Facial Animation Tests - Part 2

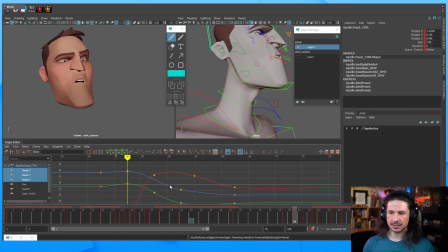This is one of the biggest, again, I mentioned this earlier, but one of the biggest things you as an animator can do to improve your work is don't be afraid of redoing a section, reblocking it, see what feels better. This is actually something
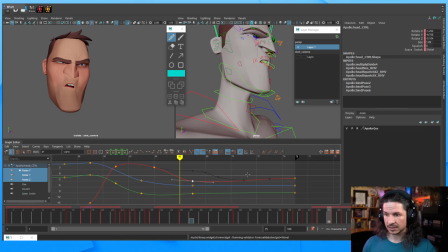they do a lot in many, many films, is they don't use the first version that they had. They will iterate. So you will see it in dailies or something at a studio.
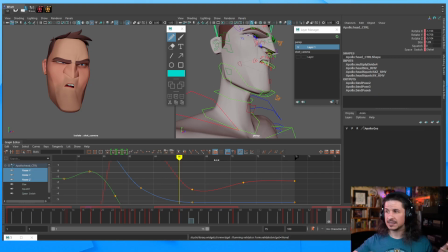One version is going to have one acting choice. The next version that the animator shows, it's a totally different acting choice. They tried something new, something different. And it just makes things feel more dynamic
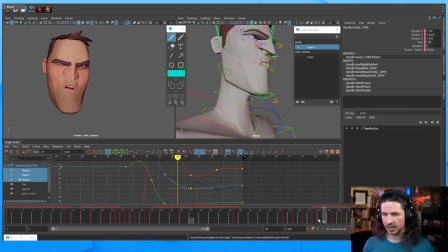because you're finding the choice that works best for the shot and not the one that you just picked first. The Japanese keyboard, yeah. I have a Japanese keyboard and then I have a French keyboard. Let's see. What's the shortcut again?
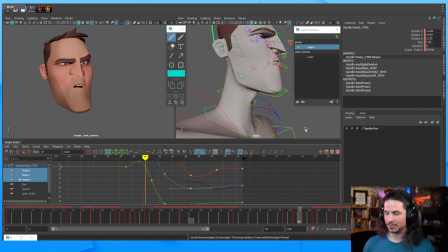I always get the shortcut key until it pops up on its own. I've got Japanese and then French on my keyboard, which is great until you accidentally hit the hotkey, which should be Control Shift, but for some reason the pop-up isn't coming up.
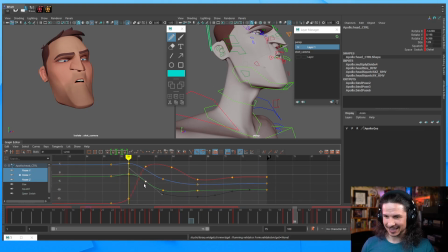You hit the hotkey and then all your shortcuts don't want to work anymore. Okay. Let's see how we can kind of exaggerate that.
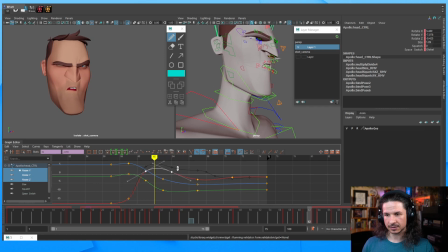I think the head is going a little too far down here. I want to keep a little bit of that eye visible. Okay.
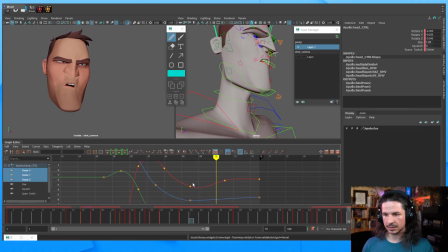And then let's not have this big, huge overshoot here. I want an overshoot, but I want it to be subtle.
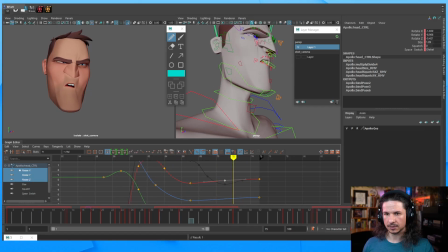Yeah, something like that. Get into that nice moving hold. Like so. And yes, I can speak French. Je peux parler français. I was actually French before I was English. My French is super rusty now, unfortunately, which I'm sad about.
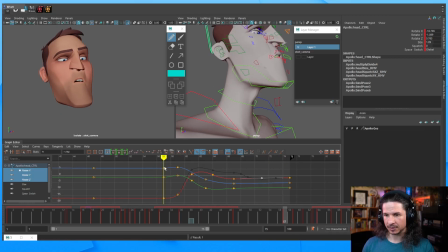There's not really too many people in my area that speak French, so I don't get to practice nearly as much as I would like. But I do love speaking French, and I need to read some more French books.
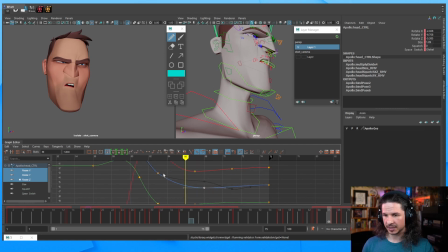I miss that. I'm actually going to start offsetting a few of my curves here, just to push the eases a little bit. There we go. So let's see how that feels. I kind of like that more.
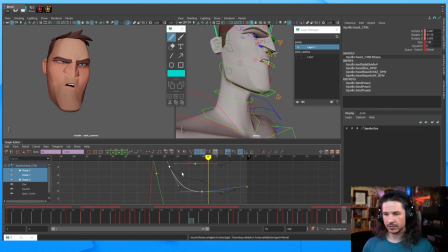I think my rotate Z here, I don't want it to overshoot. It kind of feels weird when it's overshooting. I'm going to just move this so that it eases in here. See how that feels.
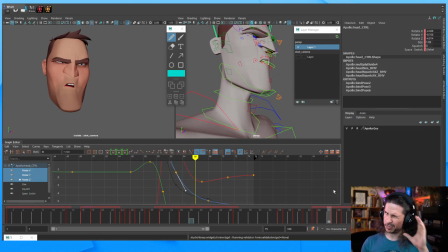Yeah. Because I want that kind of like pulling down on that side feeling there.
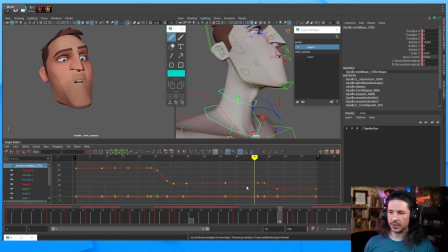Okay, let's leave that for now. And let's just quickly get the neck in here. The neck is not going to have too much. Essentially, it's going to start to come down here a little bit. Let's have a little ease. So we get that one frame of, you can see a pixel moving of the neck here. And then it starts to move.
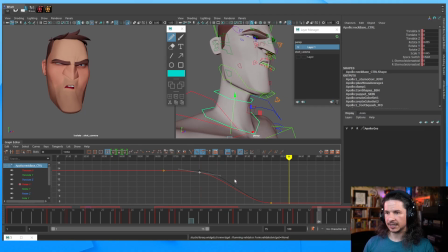And then right through here, I just want to make sure it doesn't just lock off. So let's make sure it eases to a stop. I'm going to offset this key here. And I might even add a little bit of an overshoot.